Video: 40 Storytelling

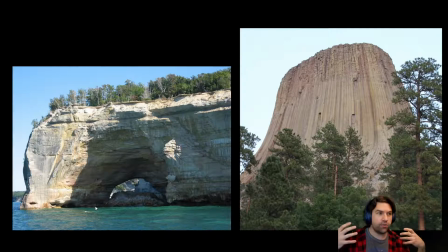245s
These things demand and direct our attention, and we want to look at them and we want to examine them more closely. The supporting environments around them help us go towards them because they become natural focal points.
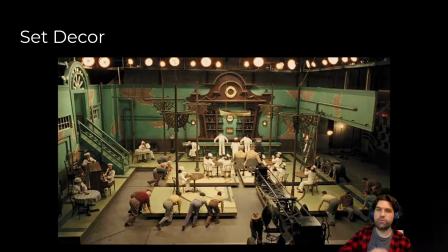258s
Sets themselves, of course, just like our 3D scenes, when we pull out a little bit more, don't really look like the real thing. This is an example from the film Hail Caesar, where they're sort of doing a song and dance number,
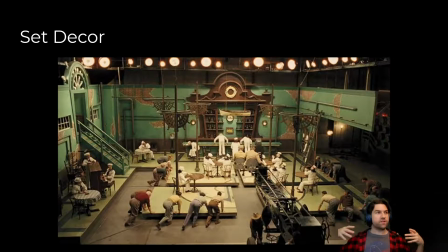274s
and they actually pull our camera back so we can see what the production would have looked like. But in the fiction of the film, you never see the lights up top. You never see back here. You don't see these guys pushing parts of the floor around to clear it out for
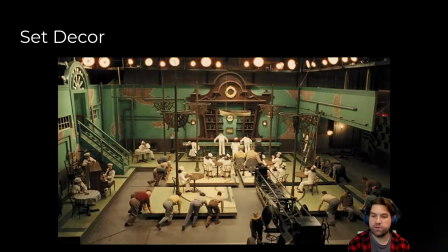289s
the camera to be able to transition smoothly from the bar to a bunch of people sitting there. And so all of a sudden, seamlessly, this whole scene has erupted. This is the kind of very sophisticated coordination that they used to have to do for a lot of films.
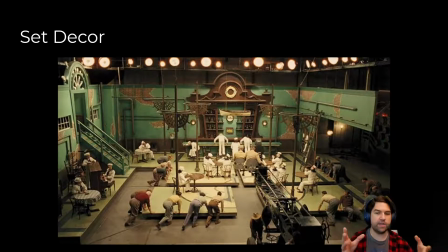304s
Of course, before CG, now they'd probably just CG it. We're doing the same kind of thing. We decorate these sets, but if we take a step back, it's all a facade and it's all fake. It's just arranged there for just the small part of the frame we can actually see.
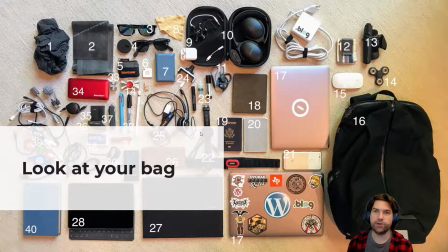318s
I want you to think about what goes on in your bag. What are the items you carry with you every day? If you open it up and you lay it out and you start noting it, can someone tell the kind of person you are from the contents of your bag? I'm guessing they probably can. That probably says a lot about you, the things you choose to carry with you every day.
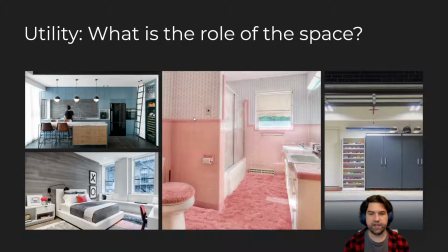337s
Same thing, your rooms and your environment say a lot about you. This, every space has a distinct purpose and a distinct need. So they're supposed to feel differently. A garage should feel clean and slick. A kitchen should be inviting and maybe clean.
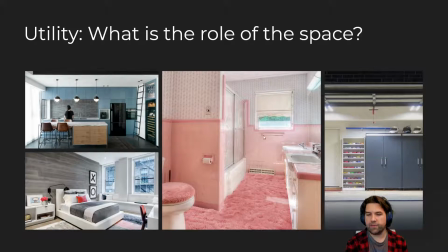353s
A bedroom should feel comfortable and warm. And a bathroom can be pink because maybe it's supposed to feel soft in there. I don't think I would do this much fuzzy carpet on my bathroom personally, but that's this person's choice.
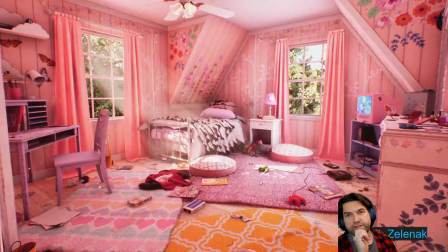368s
This is a good example. This is an environment art piece from MSU student, one of my friends, Sarah Zelnak. She did a really nice job of capturing this idea. It's not just a room. It's not just a game environment.
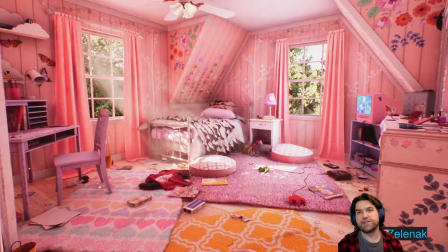384s
It is the room of a girl living in the late 90s, early 2000s, who is into Nick Magazine and Sailor Moon and renting stuff at Blockbuster Video. And she's a big Wings fan, so there are Wings jerseys there, but it's still distinctively a girl's room.
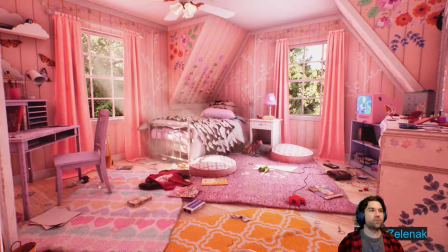402s
She said she wanted to create her dream room for her 12-year-old kind of self. And it feels it. It's the ultimate picture of that. And this was a piece that got her a job as an environment artist in the game industry.
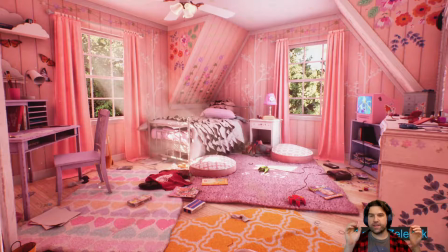417s
And of all the other scenes that were just here's another castle, here's another dungeon, here's another sci-fi hallway, the art team looked at this and said, it's so personal and it's so distinctive, but it's telling such a story.
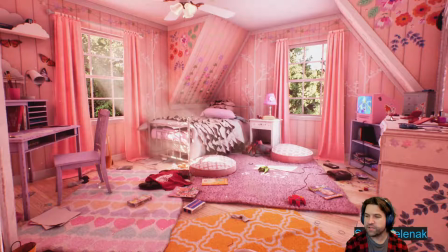431s
In fact, the more I stare at it, I always pick out more little details like the stickers on the side of the pink TV, the little cards like Pokemon cards arranged out on the floor, scattered around, the rubber bands from hair ties,
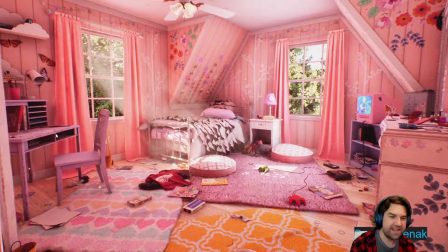446s
all these things like homework that's being done, a science textbook, things like the butterflies on the wall, everything is here telling some kind of story. Even thinking about this wall would have been painted maybe when she was much younger, 6, 7, or 8.
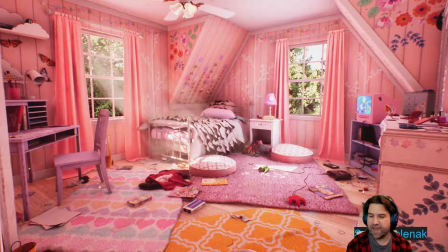462s
And she's starting to grow up, but she still has these interests that are diverging between, horses and video games. And I just love that as an idea. There's so much going on in this scene. And the little messiness of the room just always gives me so many things to look at and drift around.
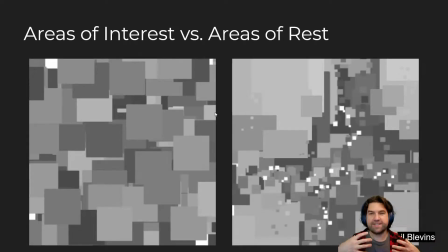482s
What we want to think about when we're creating scenes is areas of interest and areas of rest. This is a good example from Neil Blevins, where the image on the left is just sort of noisy and the image on the right is much more interesting.
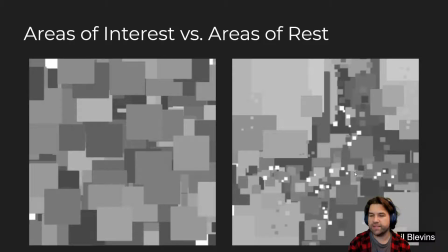494s
By focusing our contrast and our shapes into this distinctive avenue, we create almost looks like I'm looking at a street from the top down. There's a distinction and intention of movement, whereas here everything's relatively equal and it's much harder to track what I'm supposed to be looking at.
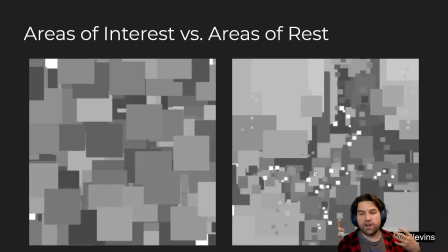510s
We want to focus our areas of interest and also have areas of relative rest where things contrast-wise are lower contrast versus smaller, more rapid, and higher contrast.
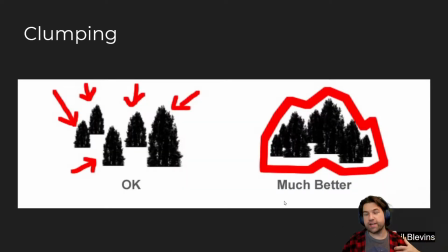523s
We also want to group things together. This is a thing you get a lot, and I want to talk to you about this because when we're placing trees and rocks and plants, having them spread out evenly is often natural, and that's okay, but it's much more interesting to group and clump them together.
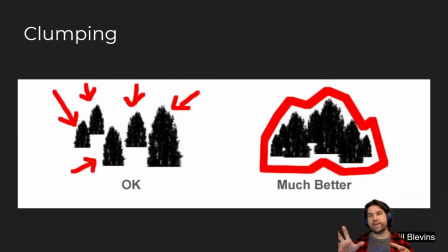538s
And think about it this way, trees are more likely to be clumped together because it's more likely that they were in one tree was a seedling and it dropped off more seeds, and that seed dropped off more seeds, and they spread out from a center. So trees have natural tree lines and natural regions.
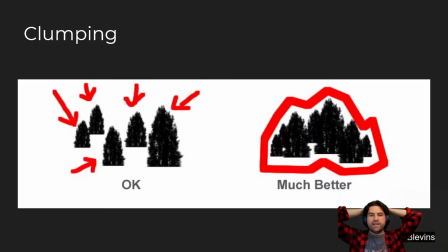555s
Instead, if the trees are all just distinctively evenly spaced out, it's okay, but it's not as interesting as something clustered and clumped together. Small rocks tend to be around the base of larger rocks because those larger rocks fell from even larger rocks, and those rocks fell apart and chipped and broke into smaller and smaller rocks.
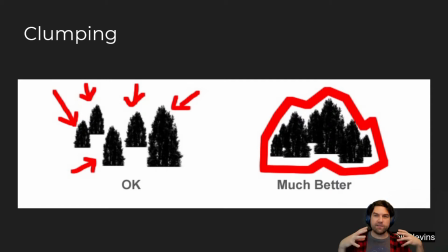573s
And so there's this trickling down effect, a pyramid of stuff that tends to be grouped and clustered with like things.
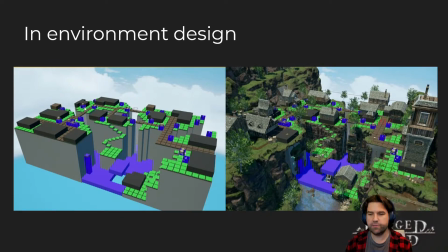581s
When we're thinking about environment design, everything can still be, it doesn't necessarily, just because it's natural doesn't mean it can't be ordered. This is an example I found online, which I really loved, is a strategy game called Forged of Blood,
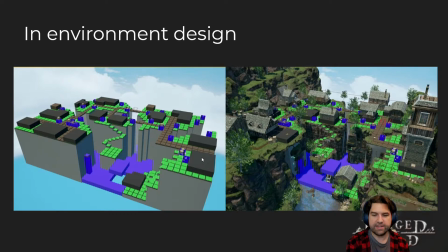595s
and you could see that their level design was very distinctively laid out, intentionally grid-like with very distinct levels, and then they just sort of layer the features on top of it.
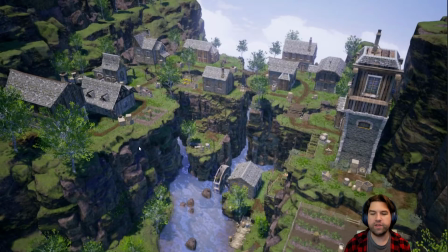606s
It's still the same layout, but it feels a lot more natural, and suddenly it doesn't feel so grid-like. By just being intentional about how these assets are used and spread around, creating interesting little areas like a little cluster of rocks down here, or this rock wall in the back with a few trees put together,
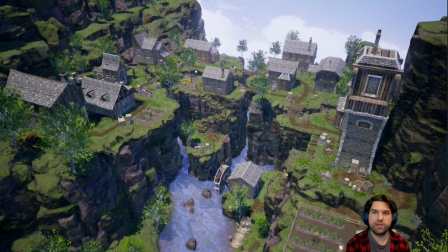624s
creates something much more interesting. So what we're going to do next is I'll show you how we can actually use some automatic tools in Blender to help us scatter some things around, and then we're going to put everything in our scenes together.